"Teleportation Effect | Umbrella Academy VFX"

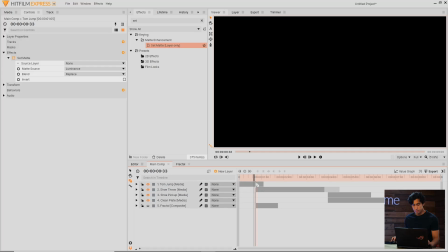[4:13]
To prevent that all you have to do is choose the slice tool and make a cut where the transition should start, then remove the set matte effect from that first piece of footage.
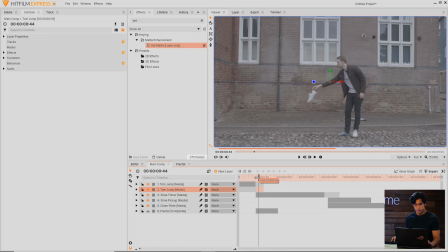[4:23]
So this piece is completely normal, and then this one has the set matte effect on it, which is down here. So let's take Tom out of this clip here. We've got the shoe throw, but we don't want him to be visible.
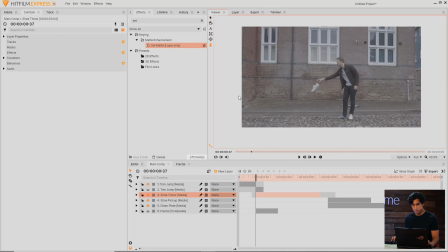[4:36]
So what I'll do is select the shoe throw clip and come up to the freehand mask tool, and I'll just go ahead and draw a shape around the shoe.
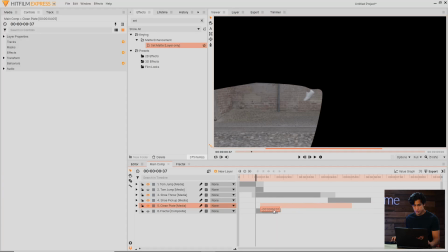[4:46]
There isn't anything behind it at the moment so it'll appear black. I can move the clean plate forward in time there so that it fills in that space.
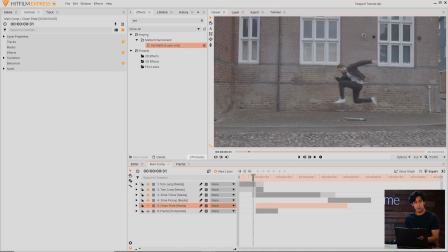[4:55]
If at any point you want the transition to happen earlier or later, you can do that just by moving the clip itself.
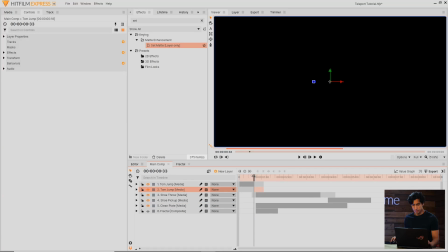[5:01]
So let's say we want it to start right there. I could just trim that bit off and fill that in and then scoot the fractal noise and the clean plate backwards.
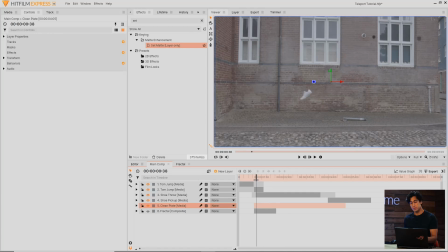[5:10]
This makes Tom and the shoe line up a bit better. They're not perfect but that's something to keep in mind on set. You're gonna want to get the object or whatever it is kind of exactly in the same spot as your actor so be sure to review the footage to get that right what we have now it's tom jumping through the air having a transition and the shoe flying off by itself as we want
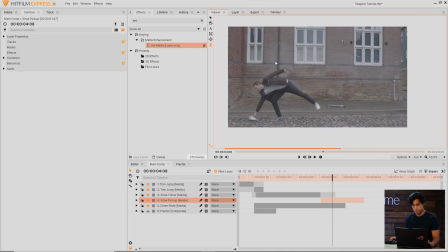[5:29]
to get the shoe pickup what i'll do is just mask out that area similar to the way i did the actual shoe throw and
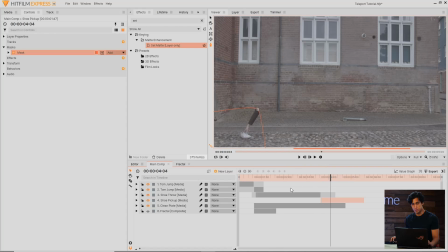[5:38]
then because we have the clean plate under it it will look very similar to the shot before it and you can feather that mask in the controls panel to make it a bit of a smoother transition. Now we've got the transition down we can start adding some effects to enhance the teleportation effect.
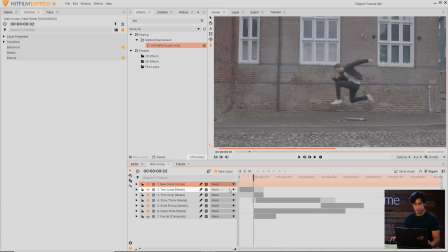[5:55]
The first one we're going to add is the bulge effect. So to do that I'll add a new layer and then a new grade and drop the bulge effect onto that grade. You can use either the sliders in the controls panel or the viewer control here to position and resize it.
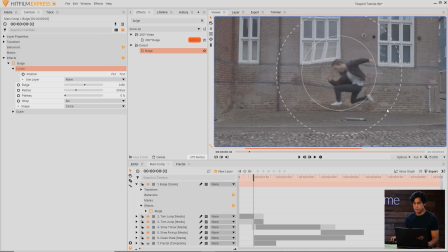[6:09]
So this inner circle here is how much of the screen it affects and then the dash line is how much or how little the bulge actually is. So let's have it start at zero and then I'll
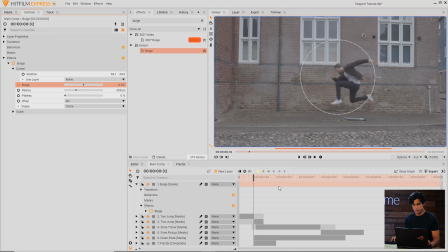[6:24]
keyframe that bulge to over a couple of frames go inwards. So it's kind of like Tom is getting sucked into another dimension. I'll skip forward a bit more and bring it out to maybe point one skip
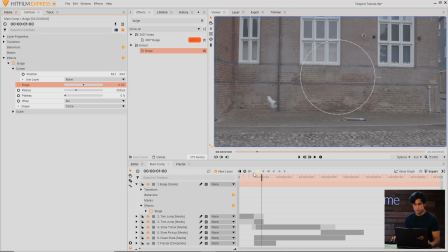[6:40]
forward a bit more and set it to zero this gives it a little bit of a bounce instead of just going from zero to negative five to zero again if you want to keyframe the center to follow Tom you can do that I'll go ahead and do it just a little bit because I don't want it to be following
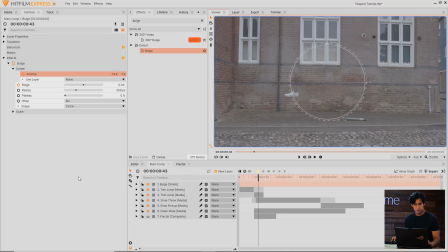[6:57]
him completely it should be a single point that he's vanishing into but maybe just a little bit the next thing I'm going to add is a quick color grade so that you can see a closer result to what it'll look like in the final product.
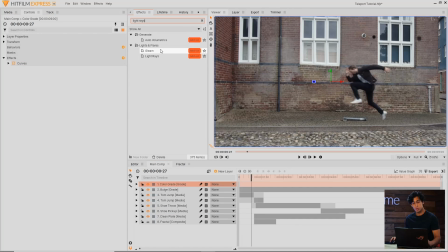[7:11]
The next effect I'm going to add is light rays but you can also use the glow effect if you don't have the add-on pack.
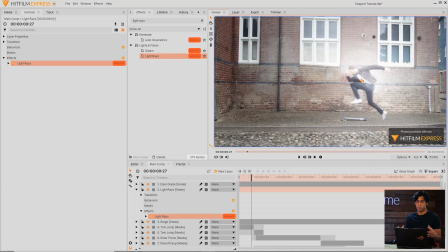[7:16]
I'll put this on a new grade because I found that it extended really far it basically covered the entire screen and if you don't want that you want to be able to mask the grade so that it's only affecting a certain portion of the screen.